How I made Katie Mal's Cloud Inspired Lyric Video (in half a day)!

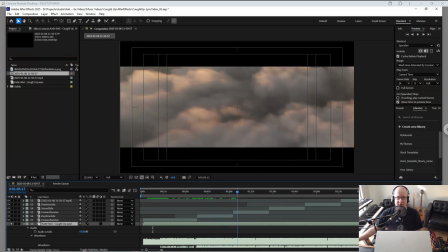[12:32]
And then as we get to the chorus, boom, there we go. We're now moving forward again, and it's more like the sunset image.
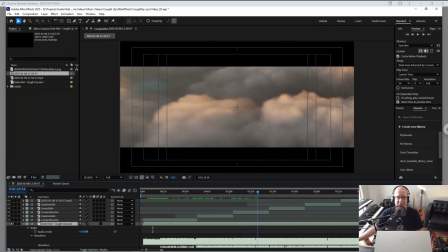[12:39]
A little bit zoomed in.
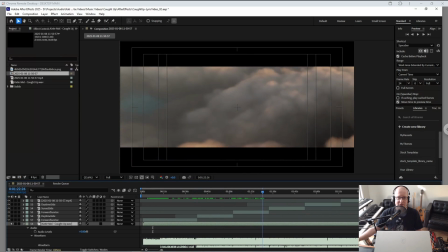[12:40]
And you can see a little bit under there, you can see a little bit of the ocean that is there, sort of like a turquoise color off to the left.
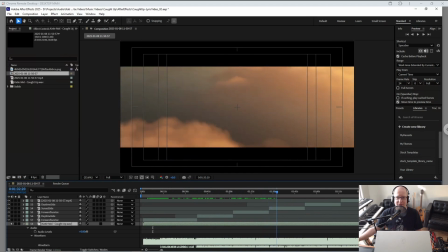[12:48]
And then here we go, verse 2, we're in tight on sunrise with the ocean down below. You can see some of the waves down there, but it's mostly these nice, really nice fluffy clouds.
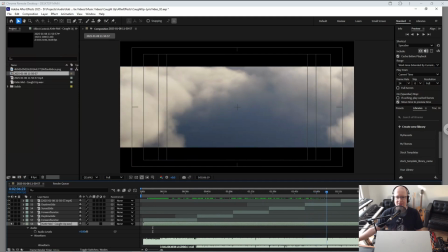[12:59]
And here we go, midday with a little bit of the ocean down there. We're now starting to get into the bridge.
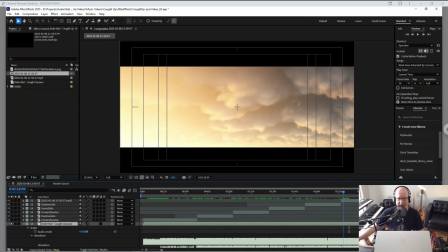[13:06]
Now, one thing that I did on the bridge, which is kind of cool, is I took my footage and I did a complete 180 rotation on it. So it looks like we're under the clouds now, but really all I did is I just flipped it over. And you can see that we have a little bit of a sunrise action going on there.
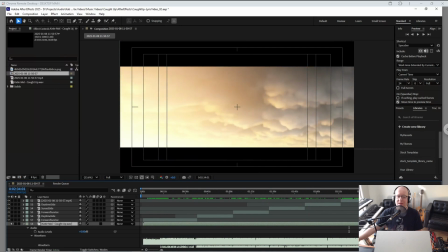[13:22]
So it's a nice warm color that's bathing those clouds in a nice warm light. But down below, as it gets into the shadow, you can see that it gets a little bit cooler. But yeah, that's all that I did.
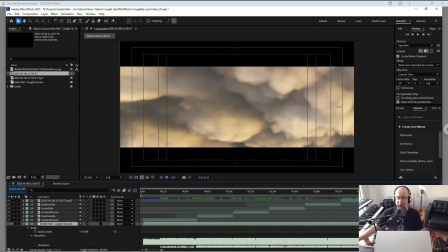[13:33]
I just literally just flipped that footage 180 degrees around just to get a different angle. And once again, I did the same thing here, just to give kind of a different look.
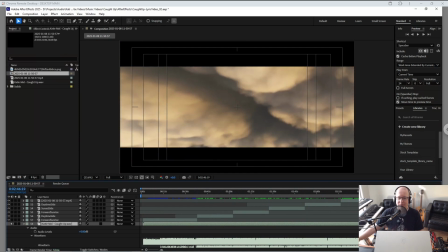[13:41]
Like you'd never really see this kind of lit this way with the clouds above you. So I just thought, why not make it a little bit different?
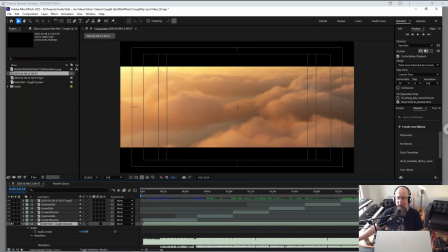[13:48]
And then here we go. We go to the end shot right in there. And again, this has all been animated to the music,
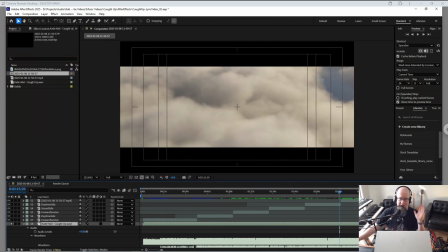[13:55]
so that when there's a cut in the music or when it goes to beat 1 of the bridge, the scene changes. When it goes to beat 1 of the chorus, the scene changes. Just simple edits like that.
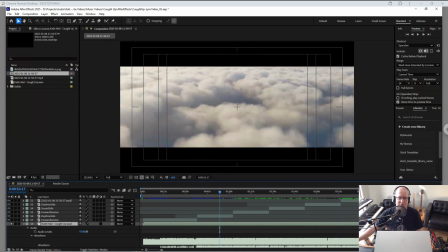[14:06]
I like to time my edits to the music as much as possible.
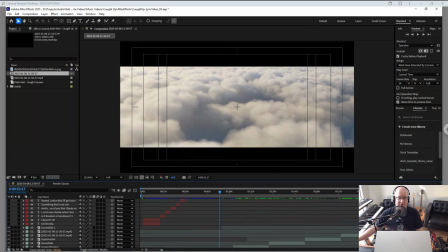[14:09]
And then once I was done that, then it was a matter of creating the lyric video and putting in all of the words. So basically, here's all of the words right here, all of these little layers, and each one of these little chunks is a bit of text that's going to go over the video.
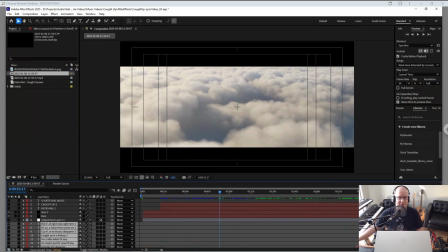[14:26]
So here, let me grab all these, make them visible. And yep, there we go.
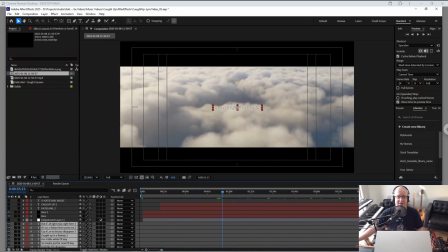[14:31]
There says tears in my eyes. Yep. There we go.
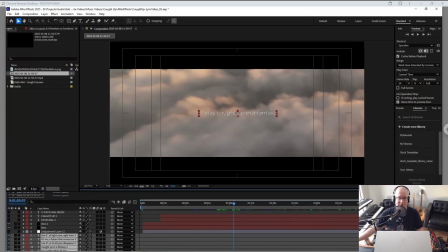[14:35]
Now, one thing that I did have to do for all of these words is apply a little bit of a drop shadow in here.
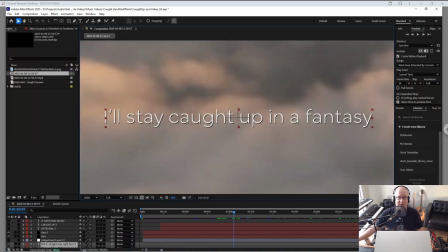[14:43]
And you'll notice if I zoom in a little bit here, you'll see that drop shadow right in there. If I didn't put that drop shadow on these white letters, then in a lot of these shots, the words would have disappeared.
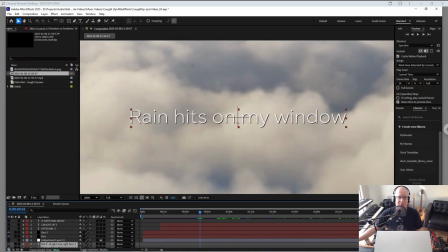[14:54]
So you can see right there the drop shadow, how it really helps those words pop out, especially against a shot like that.
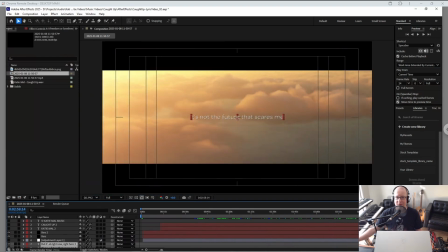[15:04]
And there we go. It goes along, goes along, goes along, and then comes to the end, and boom, we're done.
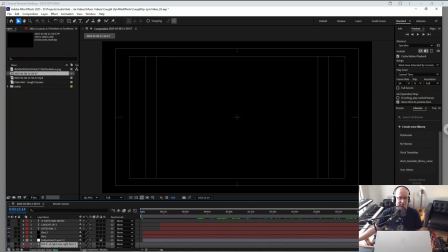[15:13]
And we get the part at the end that says Katie Mall Music Copyright right there.
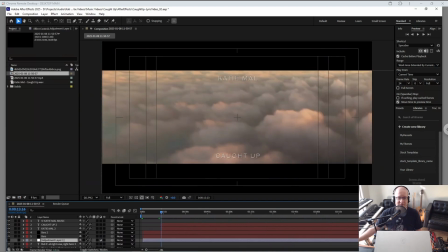[15:19]
Now, this adjustment layer, let's see what I did here on the adjustment layer.
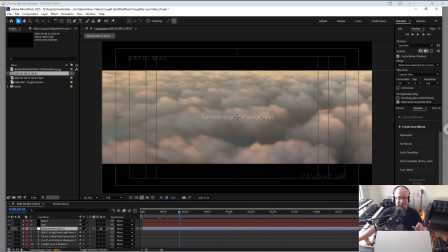[15:23]
An adjustment layer is basically you add this in After Effects, and anything that's underneath this adjustment layer will take these effects. So it's a really, really good thing to do. Let me turn this on. Okay, so I can see that I did a couple things on that adjustment layer.
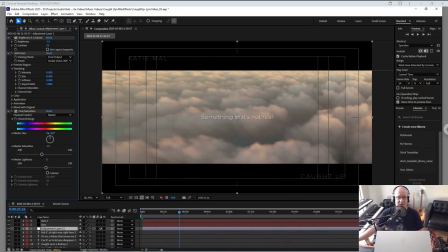[15:37]
First thing that I did is I adjusted the brightness and contrast. So there's without the brightness and contrast, and there it is with the brightness and contrast turned on. So a little darker. You can see the brightness has been turned down. The contrast has been raised to 73 from 0.
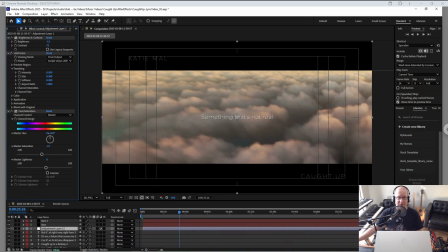[15:52]
I then added grain, film grain to this so that it had sort of a film look to it.
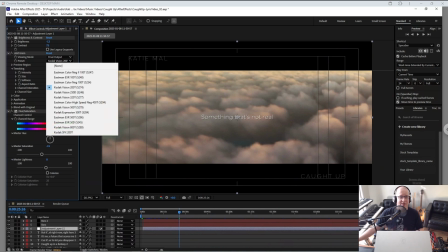[15:58]
So a nice little film grain with a Kodak Vision 200T effect added to that.
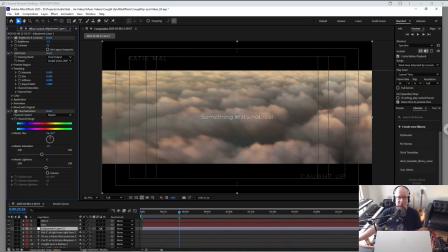[16:06]
I then changed a little bit of the saturation. I took some of the saturation out of the master color. So you can see if I go like here, it completely gets rid of all the color, but I just wanted to have a little bit. I can go the other way too and add way too much color, but we don't want that. Yep, there we go.
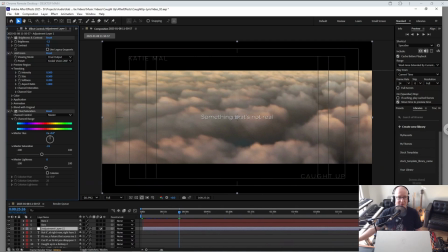[16:24]
So just a little bit of hue saturation, adding some grain, adding a little brightness and contrast to all of the layers that are underneath. So that includes all the text and all the Microsoft Simulator 2020 footage. It doesn't affect the audio because the audio is just not seen. It's just heard.